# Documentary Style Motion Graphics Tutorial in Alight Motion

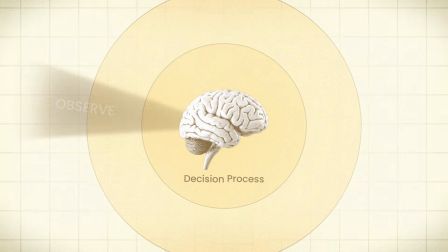0:00 Today, I'll show you how I created this clean documentary style animation in Alight Motion.
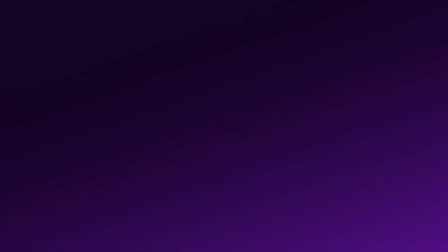0:04 I'll break down every layer, effect and animation in a simple way so you can create your own version too.
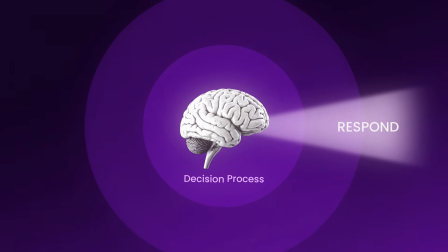0:10 So open Alight Motion and let's make this. First, let's set up the background.
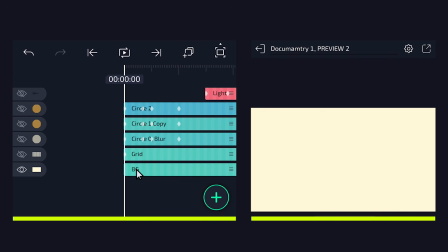0:16 I used a warm off-white solid color for this project. Now let's add the background grid. I added the grid effect on top of the solid layer and lowered the opacity to keep it subtle.
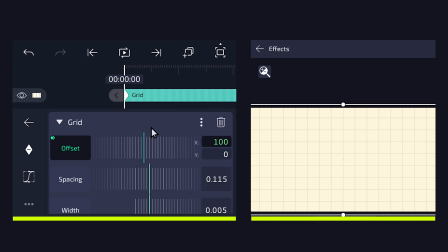0:26 Then to add a little movement, I animated the offset option using keyframes.
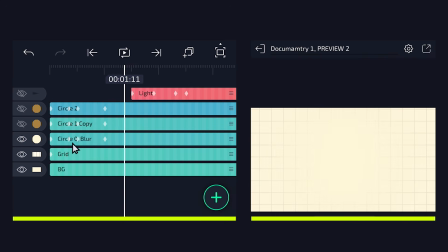0:33 Next, I added a circle shape and matched its color with the background. This hides the grid in that specific area and creates a cleaner composition.
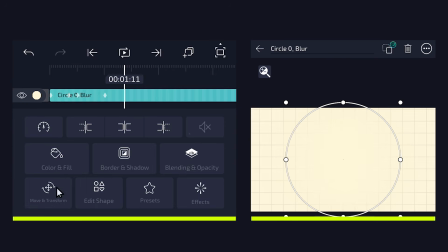0:41 I animated the circle using scale keyframes.
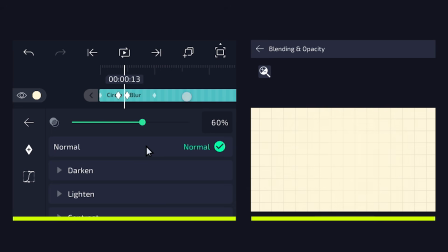0:57 And also animated the opacity from 0% to 100% to keep the transition smooth.
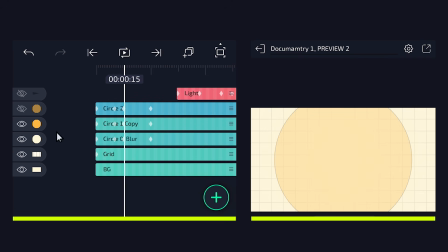1:06 After that, I added two more colored circles and animated them using the same scaling technique.
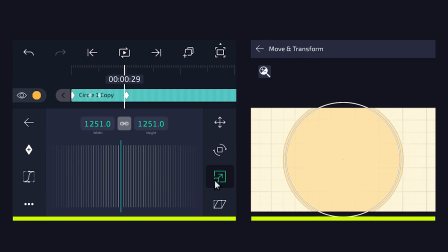This time, I used different colors and kept the opacity between 0% and 30%.
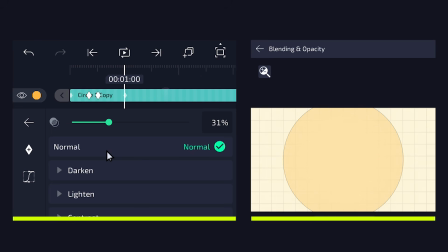Then I applied the pulse size effect to both circles.
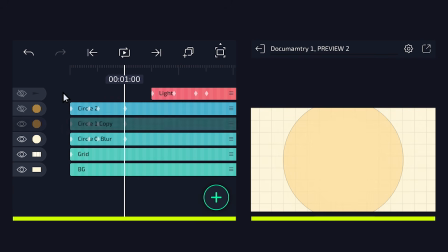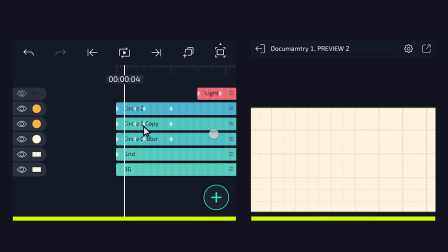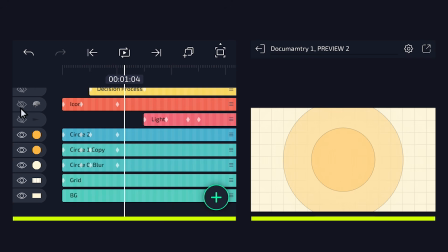1:47 Now let's animate the brain icon.
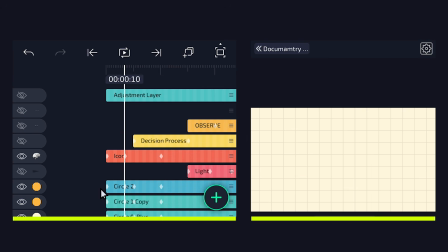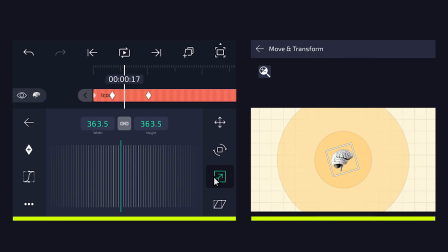1:55 First, I used scale keyframes to create a smooth pop-in animation. I also added a slight rotation animation to make the movement feel more natural. After that, I applied a few subtle effects to give the icon a softer and cleaner look. Keeping the effects minimal helps the animation feel more professional and less over-edited.
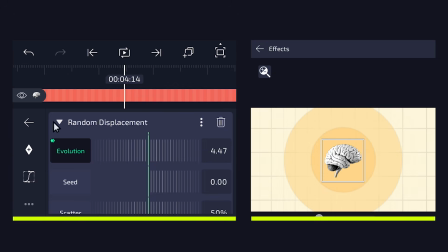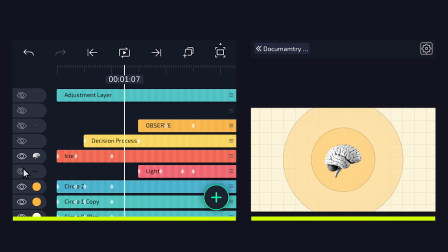2:20 Now let's break down the light beam effect.
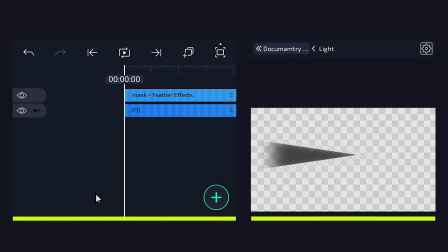2:24 Inside the group, there are only two layers, a fill layer and a feathered mask layer. This setup helps create a soft cinematic light beam effect.
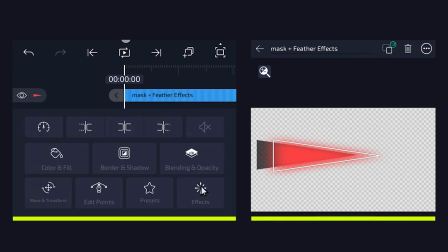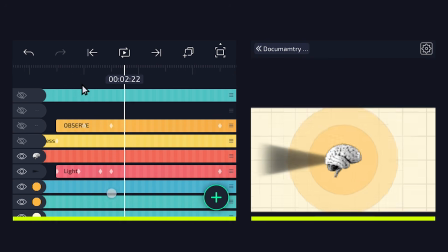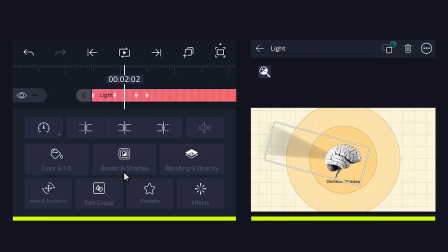2:52 Then I animated the rotation of the entire group
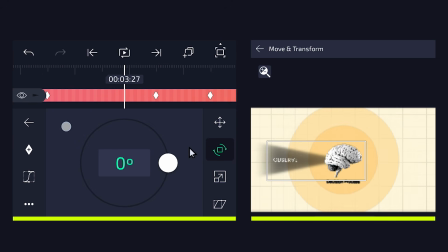and used opacity keyframes to smoothly control the light intensity. Now let's add the text below the brain icon.
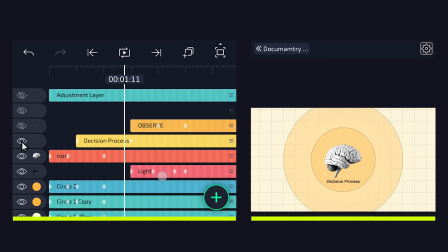3:09 I kept the text clean and minimal to match the overall style. For the animation, I used a smooth text reveal effect with subtle movement to make it feel more natural.
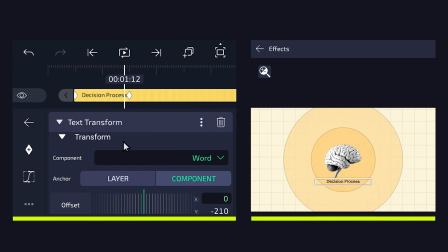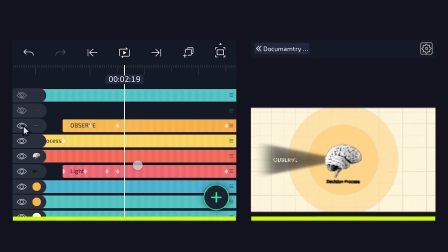3:30 Next, I animated the left side text using opacity and a few simple keyframes.
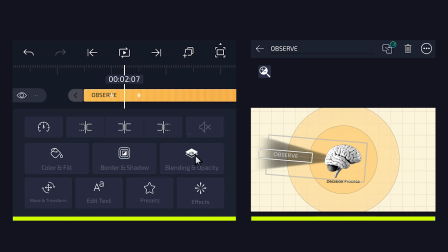Then I linked the text with the light beam group so the text rotates naturally with the light movement.
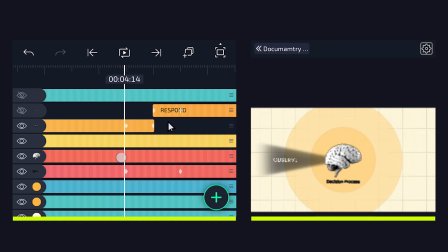3:50 I used the same process for the text on the right side as well.
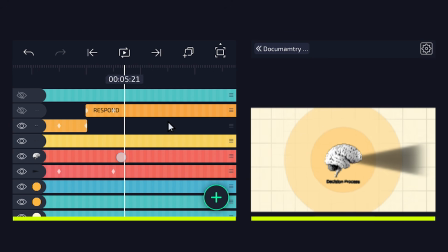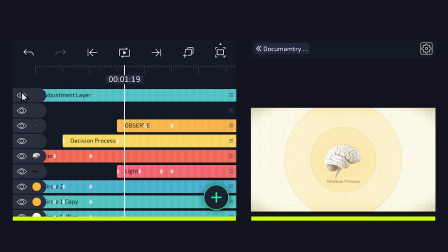4:04 Finally, I added a top fill layer as a master adjustment layer.